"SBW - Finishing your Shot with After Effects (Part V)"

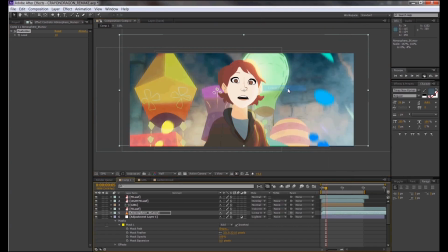(29:23)
That's why when I look at my scene alone, there's a lot of stuff going on, and I have to make a lot of that stuff work for the scene.
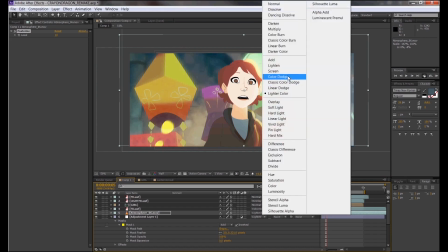(29:31)
That's why I'm constantly playing with the blending modes here, just to make sure I get on that right median.
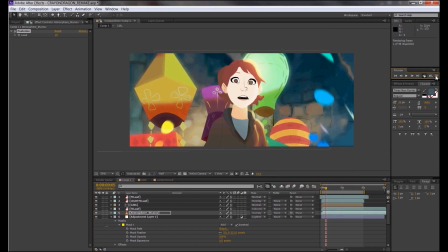(29:37)
Alright, now that I have my stylized stock footage in the scene already, I realize that when I play it, it looks so cheesy because the way the smog is moving, it's actually on ones, and I want to change the timing on the smokes so it feels like it's hand-drawn, like on twos.
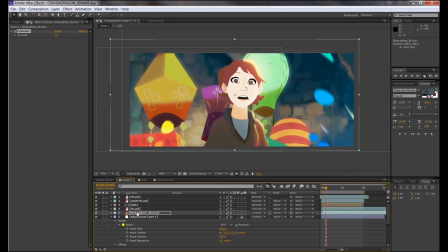(29:53)
What I'm gonna do is I'm gonna right click on the layer, go to time, and enable time remapping. You'll notice that two keys will appear at the beginning and the end of the clip. And that's what they basically represent, the beginning and the end of the clip. Moving them around will alter the timing of the clip.
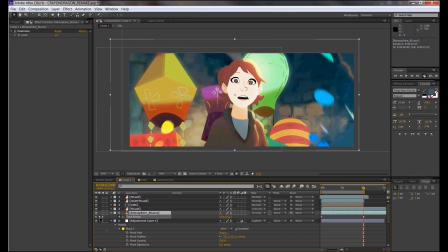(30:11)
Now with the footage, I'm just going to add another key somewhere in this footage. This means that I've put a key or a specific frame within the footage.
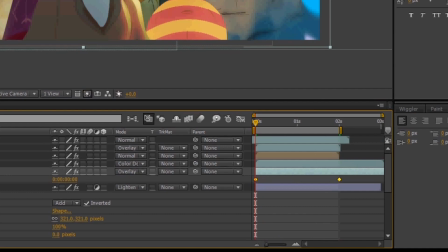(30:20)
So if I move this around, the timing on the keys before and after this one will have to adjust in order to make this frame appear at a certain spot. This could cause the timing on the other keys to either slow down or speed up. But why am I using this on the smoke?
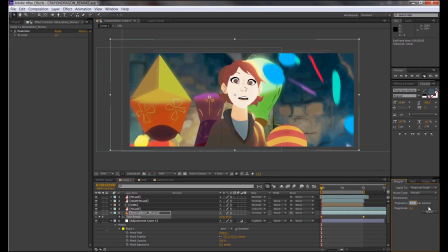(30:35)
The time remapping tool is a great way to change the timing into 2s, 3s, or 1s. You can use it to hold certain frames or make drawings slow in and slow out by adjusting the timing on how long each frame should be held for.
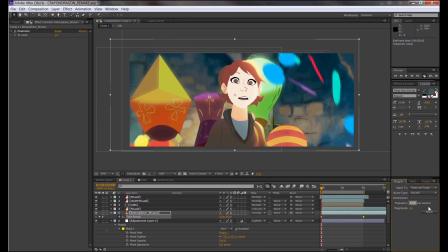(30:47)
This is useful when importing image sequences that doesn't have its timing down. You can actually time out your frames using this tool. Next time, I'll make a separate video on using time remapping to time your drawings, animations, among other things using the tool.
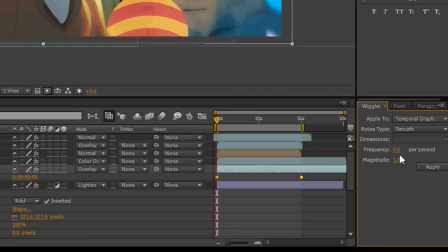(31:02)
Using this tool, I want to turn the smoke timing into 3s. An instant way to do this is to use the Wiggler tool. The Wiggler tool is used for making values, being transformation or effects, wiggle or shake depending on the frequency. Instead of making it shake, I wanted to add keys on the timing, in 3s.
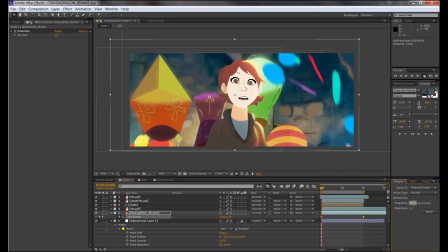(31:21)
That being said, I'll turn the magnitude down to 0 and make the frequency to 8, which basically translates to every 3 frames. Now select the keys where you want it to begin and where you want it to end, and then hit apply.
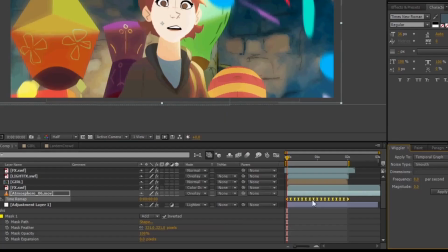(31:34)
You'll notice that new keys will be placed in between these keys in 3s. All you need to do is instruct these keys to make sure it holds that frame. Select all these keys, right click and hit toggle hold keyframe.
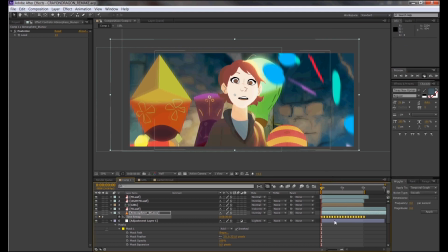(31:47)
Now the keys will hold that frame because it's on time remapping and these keys are told to hold the time remapping.
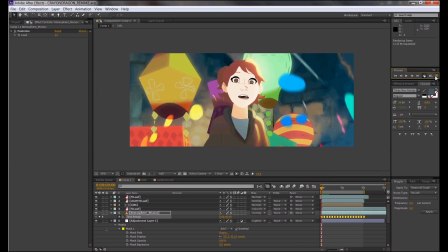(31:55)
I doubt you'll see anything with this horrible capture quality, but when I show you the final result,
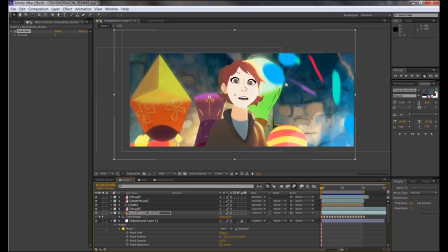(32:01)
or when you've seen the final result before, you kinda know, you'll notice it. Now I want to make a sort of vignette effect within the shot. A thing seen in old film photography.
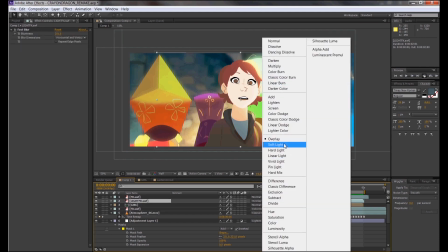(32:12)
While it does make things look fancy and sort of dramatic, I want to try and use it to really push the focus on the girl, or the center of the image.
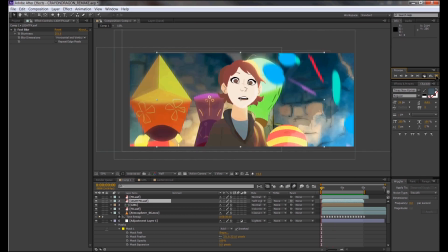(32:19)
Using the same techniques I did making the shadow overlay for the girl and her composition,
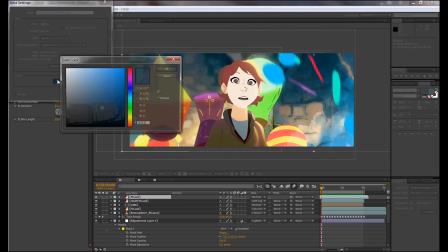(32:24)
I'm going to create a new solid that's in the dark browns range and apply a mask shape to it. An ellipse, or a circle or square, whatever suits your fancy.
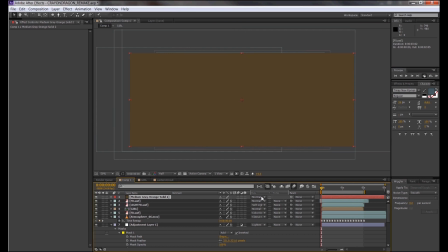(32:32)
I'll then invert the mask so it masks out everything that is inside of the circle and fills everything that is outside of it with the solid shape.
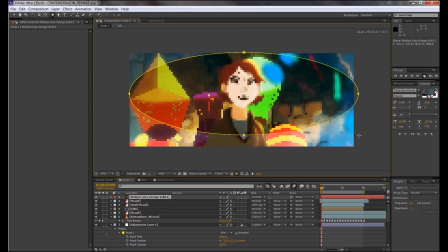(32:42)
Like we've been doing earlier in this video tutorial, I'm gonna just keep playing with blend modes until I see a blend mode that works well for the shot.
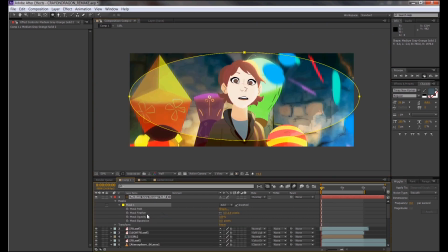(32:51)
Then I realize, hey, this doesn't need to be a vignette. This could be a secondary effect to emphasize the lighting of the overall shot. So what I can do is click on certain points of the shape and manipulate them so I get a final
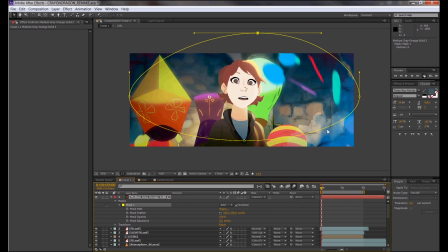(33:07)
form that represents the overall lighting or the shadows of the shot.
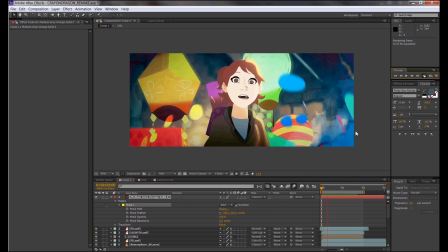(33:12)
So this goes back to what I've said before.
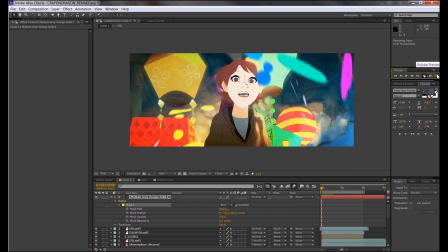(33:14)
I'm adding way too much stuff, but I'm trying to make it work with the lighting, a main aspect within the shot.
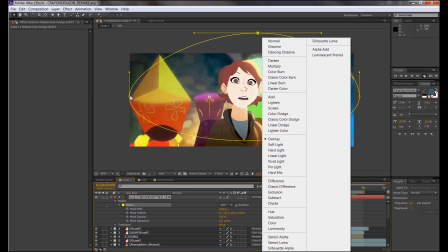(33:22)
Well, I'm just basically reminding myself not to get lost in overdoing your post-production.
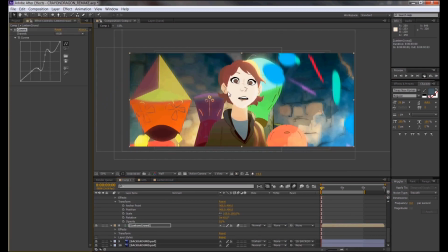(33:28)
I'm going to say it again, and now, there is an art to polishing your crap.